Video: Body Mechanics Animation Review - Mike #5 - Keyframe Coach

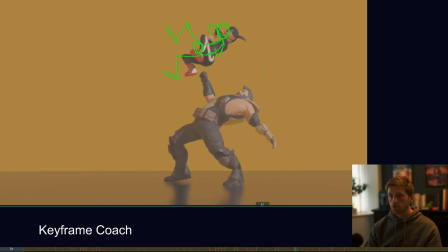1227s
Felt like you could kind of tumble into or tumble out of that ball and have this leg up here anticipating. Again, it's in a clear silhouette. I do like what you're doing with the pose.
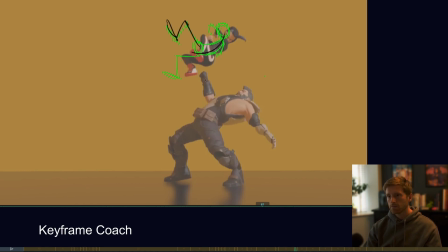1241s
Just feel like you could potentially reverse that spine in anticipation of then reversing it here. So you get that kind of line of action. And then if we're using correct body mechanics and arcs and stuff,
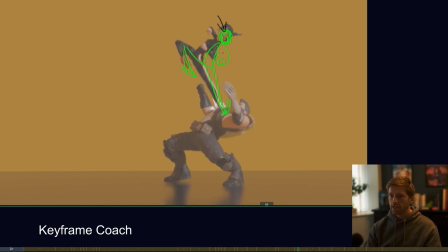1261s
she would kind of continue with her head and general body mass in that arc down rather than doing this kind of kick up that she does. See how in the animation you kind of come around here and then go back up before then going down.
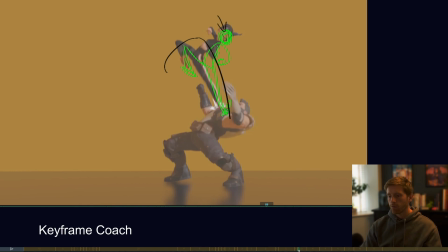1281s
If you can just keep that, like, that will feel much smoother and it will have a lot more flow to it. This is purely, I guess, continuing that arc down.
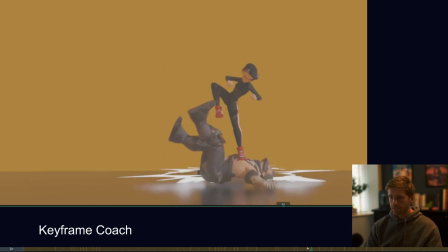1298s
Must have made a mistake when copying and pasting drawings a bit here. But, you know, it's all just squash and stretch, most of this stuff. Kind of see, one thing to note, I guess, is I was thinking you could make this a bit more pointy and therefore it's like
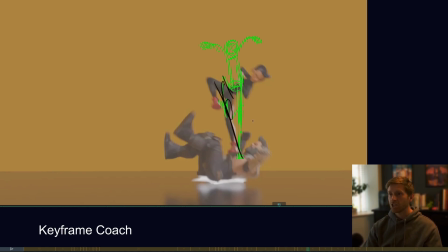1318s
contributing to this general arrow shape that she does. Before then, kind of a lazy squash and stretch drawing, but some form of squash.
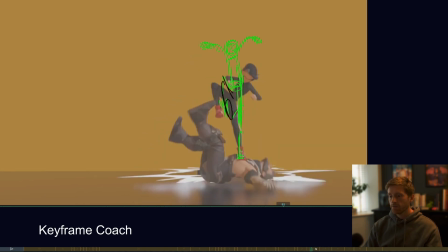1331s
And then I thought here, maybe it's nice if she actually plants this leg. It felt like she's almost like stomps him down and then it's kind of like does a characterful kind of jump off.
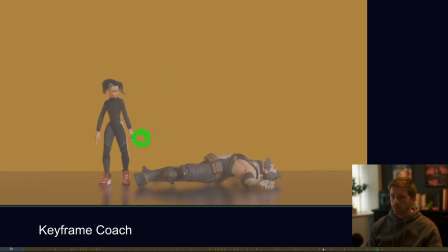1352s
It's just an idea, but I think it could help to kind of add some personality and like fun to the animation.
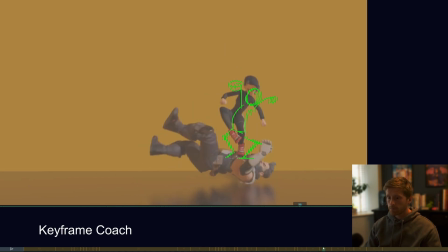But part of that as well is it feels like she's just deliberately holding that foot up. It would just be nice to plant it and then use that to help her body mechanics get over to screen left.
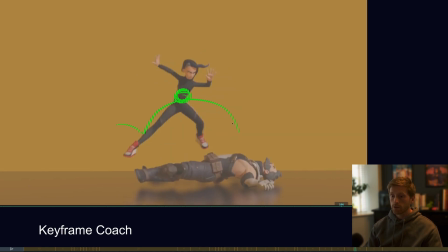1386s
Again, take a look at the arc, make sure that we're kind of moving through in this doink. And then when we land here, just one thing, it feels like we kind of land.
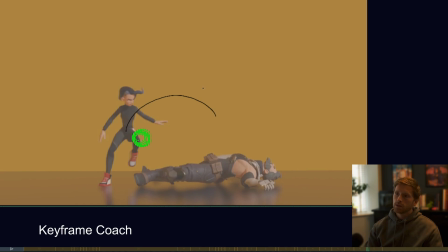1401s
So we do this nice motion over. And the translate Y is kind of working. So we get, you know, up and then the spacing is, you know, most held at the top. And then we drop down and then, you know, it's kind of doing that sort of thing.
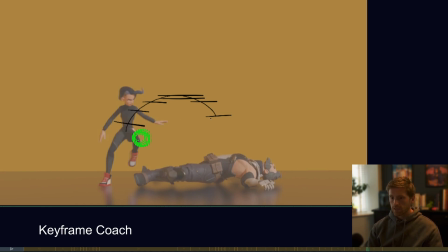1418s
But one thing that we're not doing is continuing the spacing over. So you have this kind of parabolic spacing in the translate Y. Translate Y. And then in your translate X, you actually just want to keep that mostly linear.
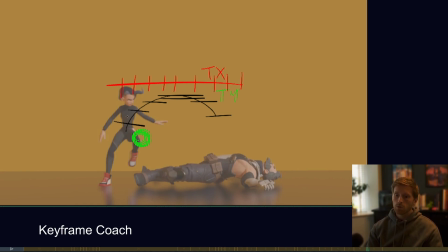1436s
And those things together will give you a parabolic arc, right? So if I, for example, have these translates, so they're kind of in the right place right now.
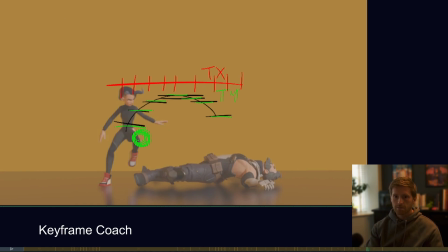1451s
If I move these translate X's, this might make sense. In my head, this is going to make sense. But say I put, okay, I didn't actually match them. But say I put this one here, where they actually are in the...
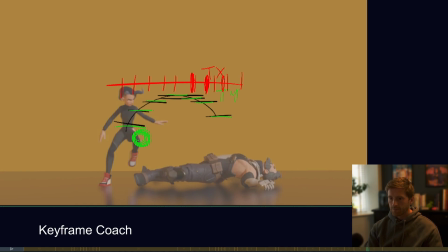So that's linear spacing, right?